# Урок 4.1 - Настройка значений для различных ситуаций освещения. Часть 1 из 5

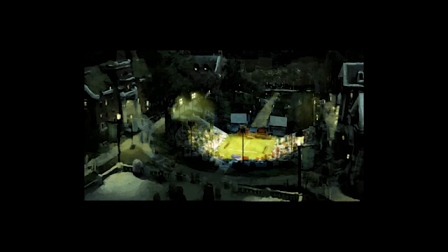If you look at the screen left below, where this sort of a street lamp is casting this strong black shadow, you can see that's a direct light. So you're really trying to identify the quality of light,
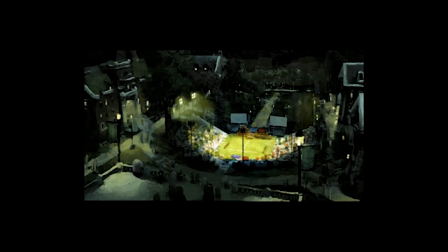as you light the scene, and whether it's direct, whether it's diffused, or is it somewhere in between. You're making a decision as you paint. Yeah. Let's take a look at an interior example.
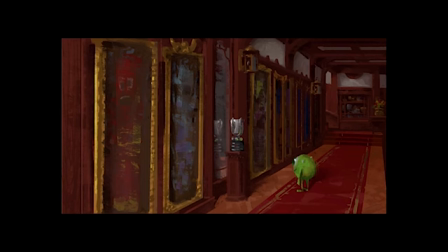This is more similar to kind of our studio setup where, I imagine there's a window off behind us and neutral diffuse light is coming in. We see, Mike Wazowski from Monsters looking at this trophy. And then we also have another neutral diffuse light
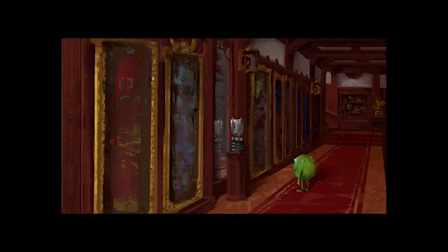source coming from around the corner, back around the corner. So you can see here, there is a direction to the light. But using, again, adjustment layers, we change
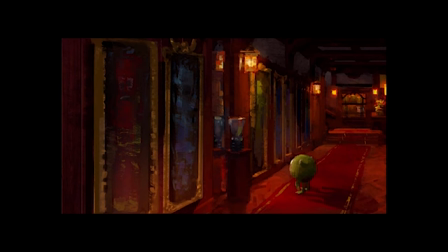the lighting and feeling of the room by creating these little sconces inside this hallway to really kind of create these little pools of light that we wanted going down the hallway. Yeah, again, what's great about this is that, obviously the light sources,
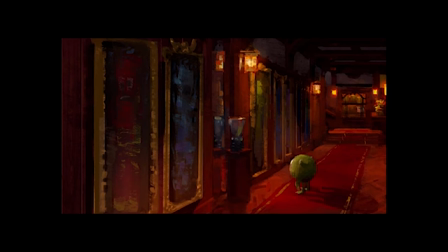the location of the light sources are different, obviously, from the window versus sconces. But if you look at the quality of light, and this, sconces are creating this direct light. So Mike Wazowski's shadow is much crispier,
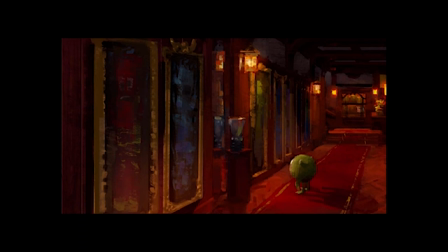and as opposed to the diffuse light setup, Mike's shadow is much more diffused, and that can actually convince the audience that what kind of light that he's in.
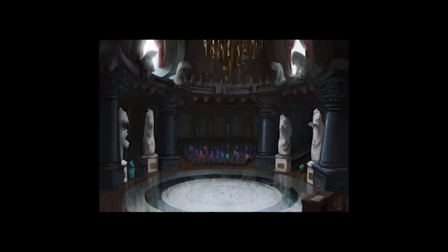Yeah, and so just another example, but we have this neutral diffuse light setup in here in this really dark set actually overall, and we wanted to create a spotlight in here. So using one of the windows, this is where there's a bit of an exposure difference,
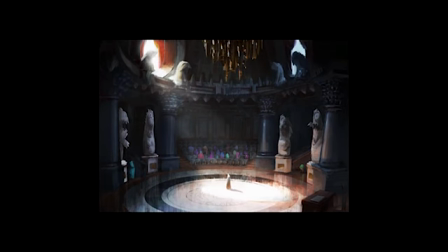but you can see some of the shadows got much darker just because the ability to kind of see the light. So we're exposing kind of for the shadow. We'll talk about this a lot more later. But the shadow gets really blown out. The light source gets really blown out. And then we get a bit of bounce light from that.
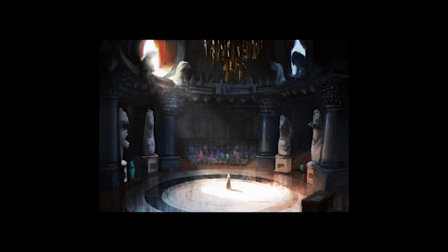But you can see this is like hardscrabble standing in the middle of the floor. Yep. You see the strong cast shadow.